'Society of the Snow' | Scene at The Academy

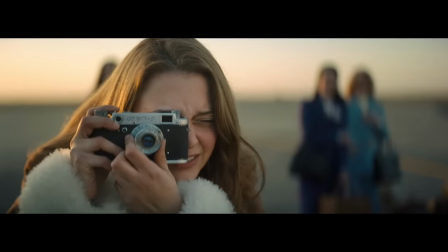[0:00] Uno, dos. Sonreí, Javier. Tres.
Hello, I am Juan Antonio Bayona and I am director and writer of La Sociedad de la Nieve.
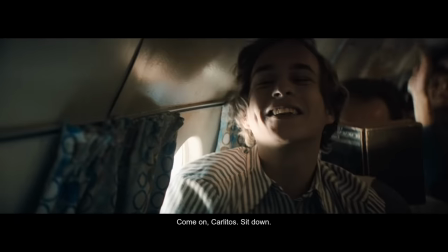[0:11]
The plane crash scene is a pivotal moment in the film. Their lives changed forever.
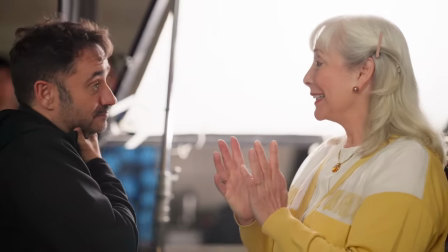[0:17]
We had long interviews with the survivors. Each of them had a different memory of what happened.
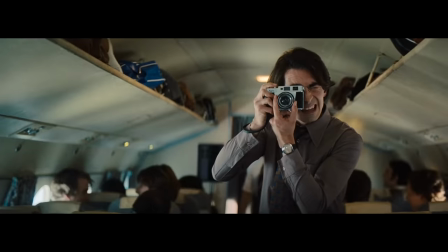[0:24]
And basically the idea was to do something very immersive.
Es buena.
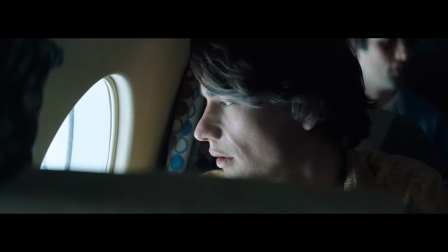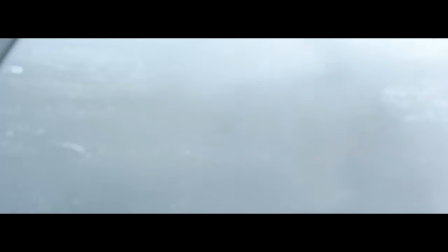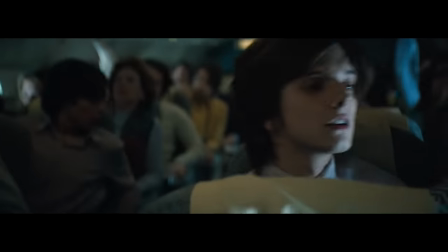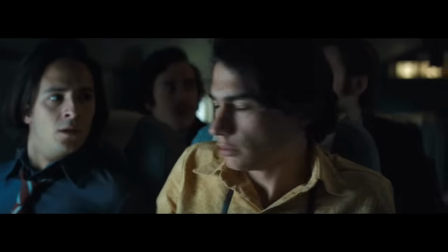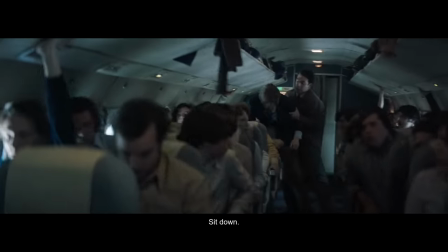[1:10] Caballeros, aquí les habla su capitán. Bueno, ¿qué pasa? No, cuidado, no. Siéntese.
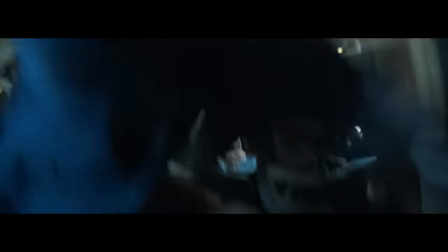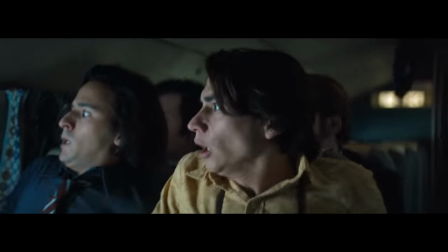There is a very interesting change of light in that sense that somehow marks the change of the tone of the scene when they get into the cloud. Right, Pedro? Yeah, exactly. Because at the beginning of the scene, we see them like having fun.
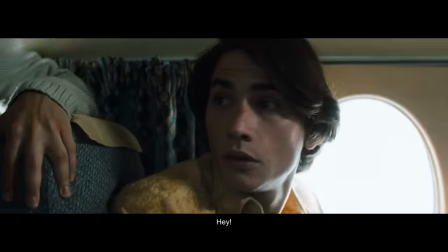[1:42] Opa! Nos mordió un poquito el tiburón.
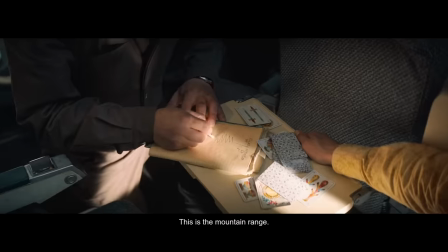[1:47]
And as the mechanic, Roque, explains them how to cross the Andes, the light goes darker and bluer, and that's when it gets serious.
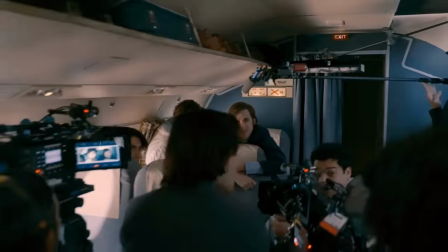[1:57] Señor y pasajero, por favor, abróchense los cinturones.
Technically, this was a very complex scene to shoot.
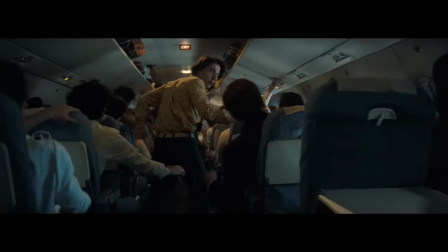[2:05]
All the forces, all the physical forces that are exerted on our characters are real.
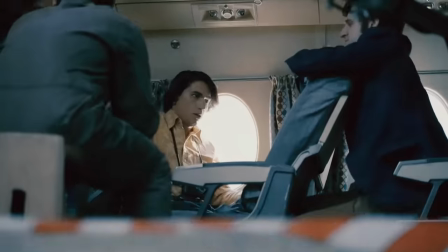[2:11]
We had a fuselage mounted on a gimbal, and a long one, you know,
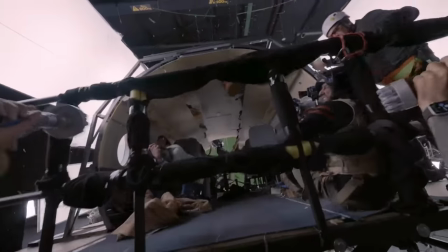[2:16]
that moved a little bit, and then we had another gimbal that was like moving really, really extremely.
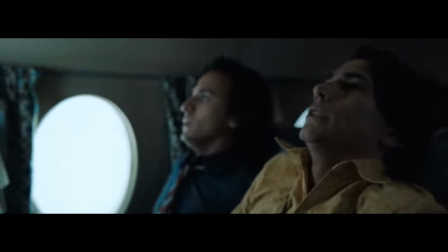[2:25]
There is an escalation in the scene. We start in the sun, and then we get into the cloud.
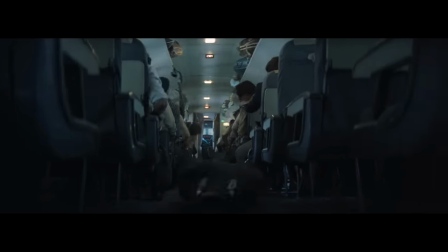[2:30]
And then we, at the very end, we are able to go over the cloud again,
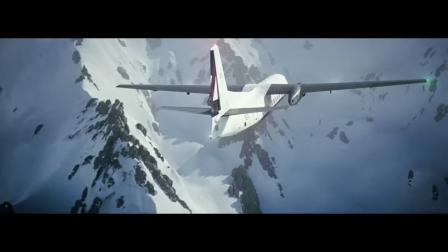[2:35]
and then we have this blinding light, which is very symbolic for the character of Numa.
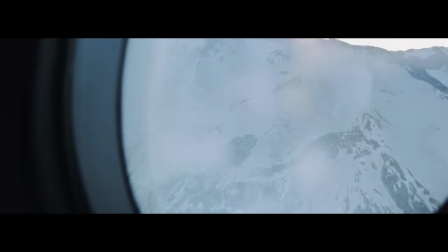[2:40]
I had this idea of finishing the escalation with the sunlight. This is the first scene I start working on.
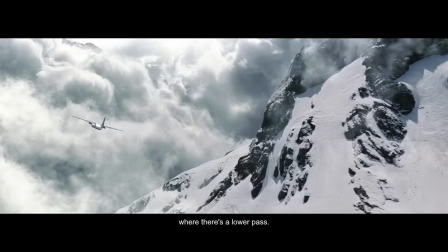[2:48]
I was inspired with the light and of the photography. We got this idea of using the sound of the engines because Bayona was telling me that we're not going to use music.
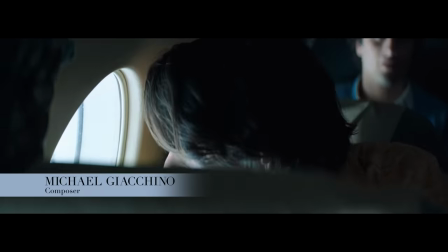[2:58]
One of the biggest challenges that I find with scoring films is
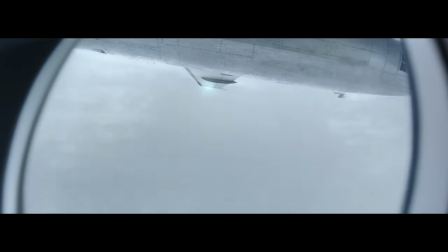[3:03]
not just where to put music, but where not to have music.
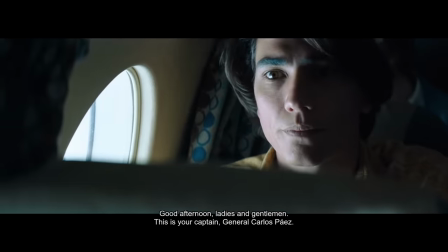[3:09]
When you leave space for people, it allows them to truly feel something that you really need for a scene like this.
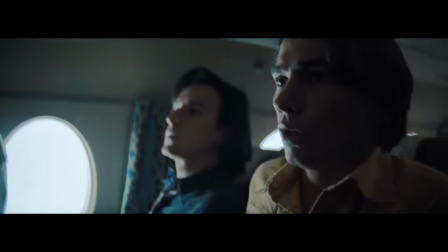[3:18]
The scene has to be dramatic as well. So I realized that I had to find the sound of the engine of this F-37. And it was something difficult to find because they are not working anymore.
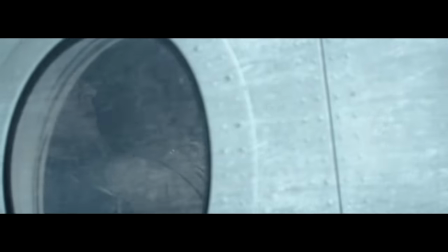[3:32]
So we have to do like research and find a twin turbo Rolls-Royce engine has an engine like that to re-record that.
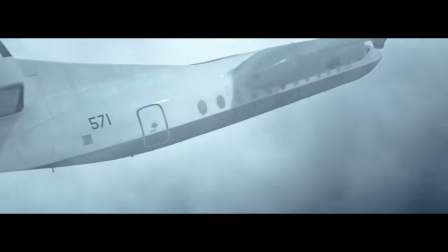[3:39]
So I thought when the light of the sun burns the screen, the sound is like so high that kind of like became silence. That's the moment that we create a silence. And in that silence, we do something very interesting, which is this explosion.
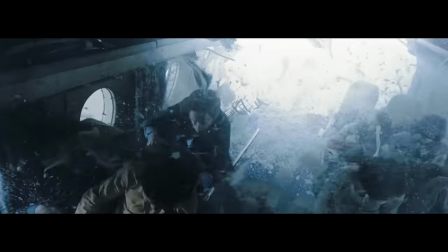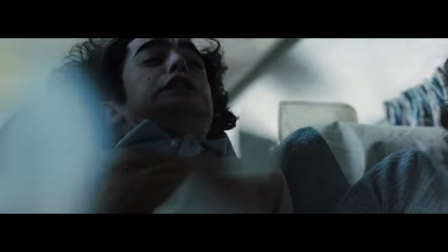[3:59]
We talked to the survivors.